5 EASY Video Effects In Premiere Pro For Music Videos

Yo, creatives, welcome back to the channel. Yo, we're in a new space. We're talking about some new stuff. I haven't been in Premiere in a second. We're going to be talking about five easy and five of my favorite little video effects for music videos that I've used in the past. They're just timeless, and I just want to show them to you in case you use Premiere Pro, assuming that you probably do since you clicked on this video.
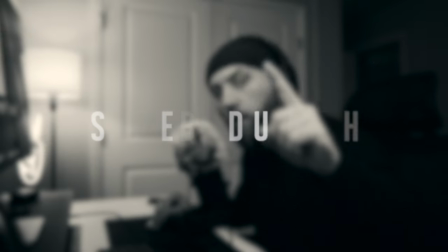[0:20]
So let's jump right into these, and let me show you the swag. All right, number one, the first transition is just like a simple flash or a build-up flash.
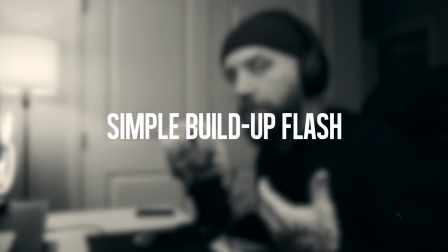[0:27]
It's really cool to me because I love flashes. All right, one clip, two clip.
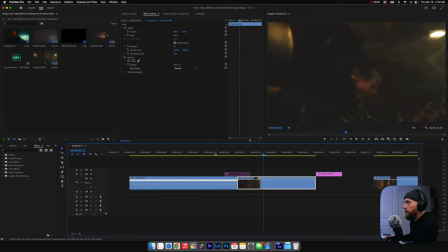[0:32]
I got two clips that are transitioning. First things first, you want to come over here, make an adjustment layer, make sure it's the same size as your sequence settings and hit okay, and that'll pop up right here. And then you just click, hold, drag, and bring it down into the timeline. I've already got one here, so let me enable that.
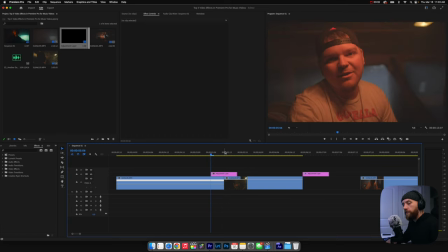[0:47]
So if you hold shift and push the back arrow, it goes back 5 frames. So I have one that is 10 frames in total. So 5 before and 5 after the cut. Now what you want to do is come over here to effects and type in levels. And this is just the way that I do the flashes. So the white input level is at 255.
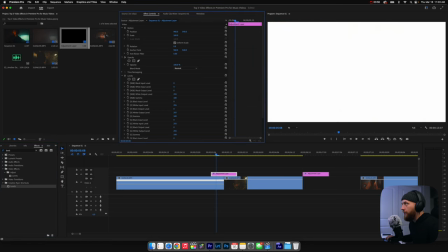[1:04]
If you bring it down, it kind of like blows out the highlights and goes into a white look.
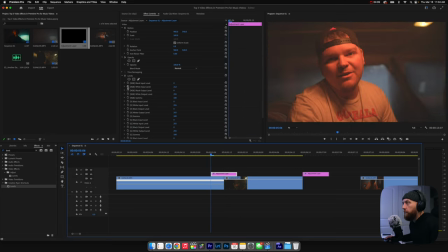[1:09]
So what I do is go back to the first frame of the clip, push the stopwatch to set a keyframe,
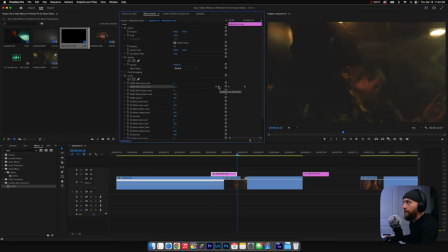[1:14]
come to the middle, set another keyframe, come to the end, set another keyframe, come back to the middle keyframe. And we're gonna change this to about 50.
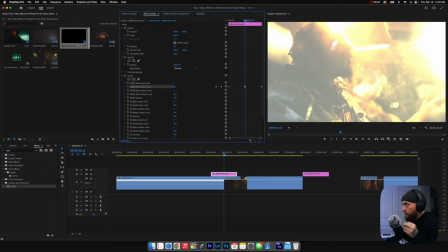[1:22]
That way it brightens it up just enough to where you can see the clip still and the highlights are all bloomy and it just looks real blown out.
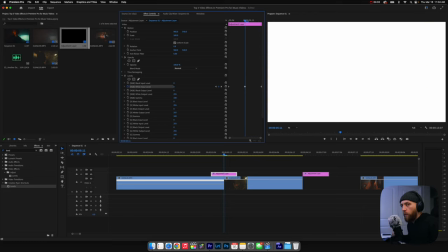[1:30]
It looks cool. If you come all the way to 0, it just kind of makes the whole thing white, and I personally like it better at around 50.
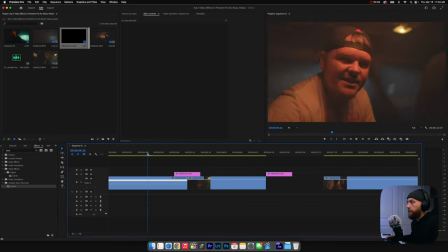[1:36]
Now you can play the clip and it's got a perfect flash. You can use this for music videos, you can use this for anything. It's always one of the best, always been, always will be one of the best transitions that you can use.
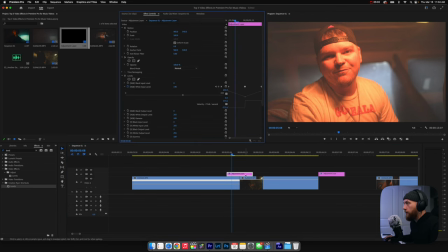[1:47]
If you click on the adjustment layer and you push this drop down arrow on it as well, you can click on this little point right here from the middle keyframe. And then right over here, there's this little, little option to click on and pull. If you click and pull it and kind of bring it so that it has like a gradual like incline,
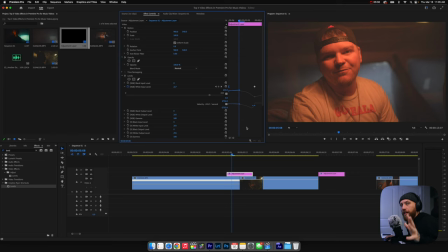[2:06]
or I guess decrease in this case, this will make it gradually come in and hit really hard.
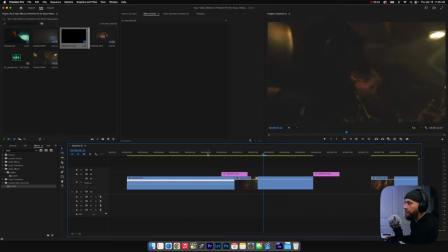[2:10]
So now that we've changed that setting, click it. As you can see, it kind of slowly creeps in and then hits the flash.
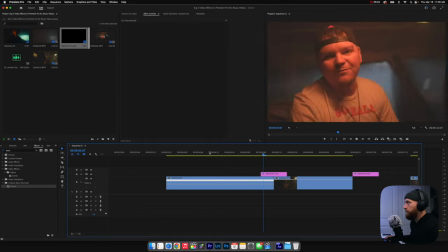[2:19]
One more time. Yeah, that looks cool.
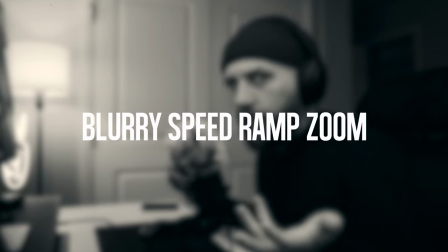[2:22]
All right, number two is speed ramps and adding some blur to make it look realistic and a little bit of a zoom. So I don't know what you call it, but let me show you.
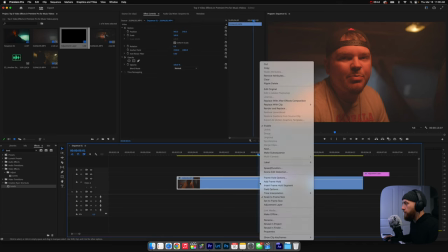[2:30]
All right, let's click this adjustment layer and let's disable it. Now let's click on the clip that we want to speed ramp, right click, come to show clips, keyframes, time remapping, and do speed.
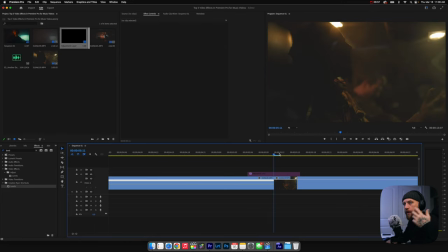[2:39]
Gives us a new line, and this is basically our speed. Now when I'm doing like a speed ramp blur transition, I come to the end and then I go back around 5 frames.
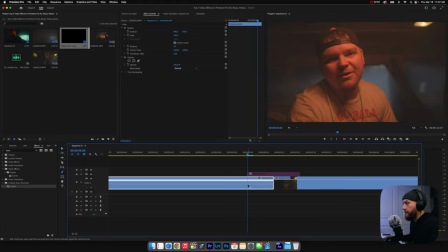[2:47]
Then I want to push P, so I can set a point and push that point right there. I'm gonna click A so I can go back to my arrow, and now I'm just gonna speed it up on this side with this line. I'm gonna go to about, let's just do 350. You can drag this back out.
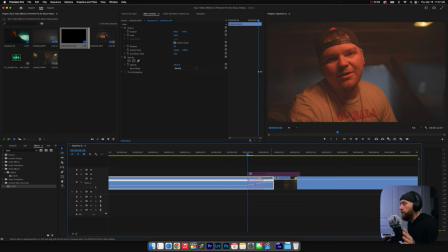[3:02]
You click these right here and you expand them this way so you can make a smooth speed ramp rather than it just being regular speed and then instantly speed it. It gradually goes into the speed ramp.
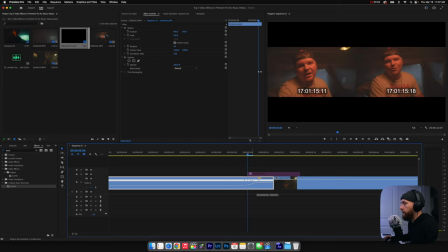[3:13]
So now that we got that nice smooth little S curve kinda, we can click this and drag it back to make it start where we initially wanted it to start.
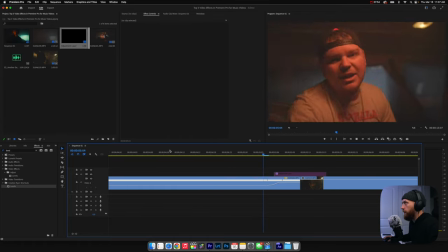[3:22]
If you play it, it looks good. It's speed ramp from regular to like faster, and it gradually comes in.
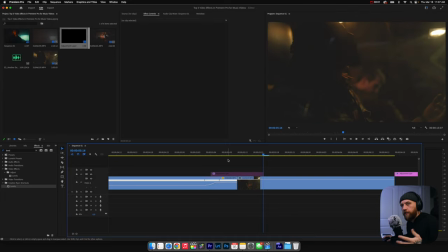[3:29]
Only problem is it doesn't look super realistic, because if it was speeded up, there'd be motion blur.
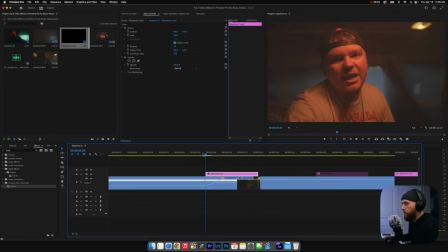[3:33]
All right, so what we're gonna do is we're gonna take this adjustment layer and bring it to about right here where that first keyframe or that first gray bar is.
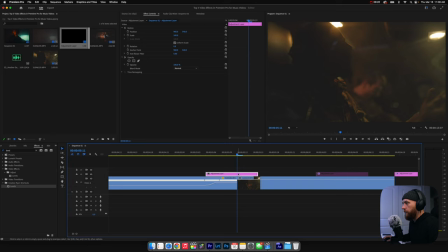[3:40]
So I'm gonna do it right here, and we're gonna go to the end of the clip of this, well, end of the speed ramp cut, and get rid of that.
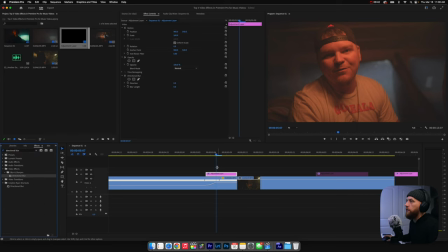[3:47]
Come to the effects and type in directional blur, drag that onto the adjustment layer. And now we're gonna set keyframes from the beginning. Since it gradually speed ramps in, we're gonna gradually bring in the motion blur.
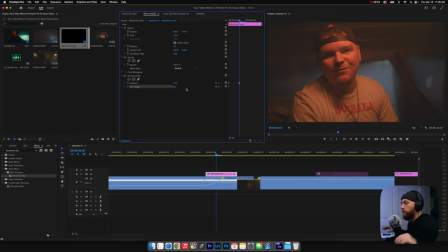[4:00]
So we're gonna do 90 degrees for the direction so that it's horizontal. And then we're gonna do it about 15 on the blur length. So there's your motion blur.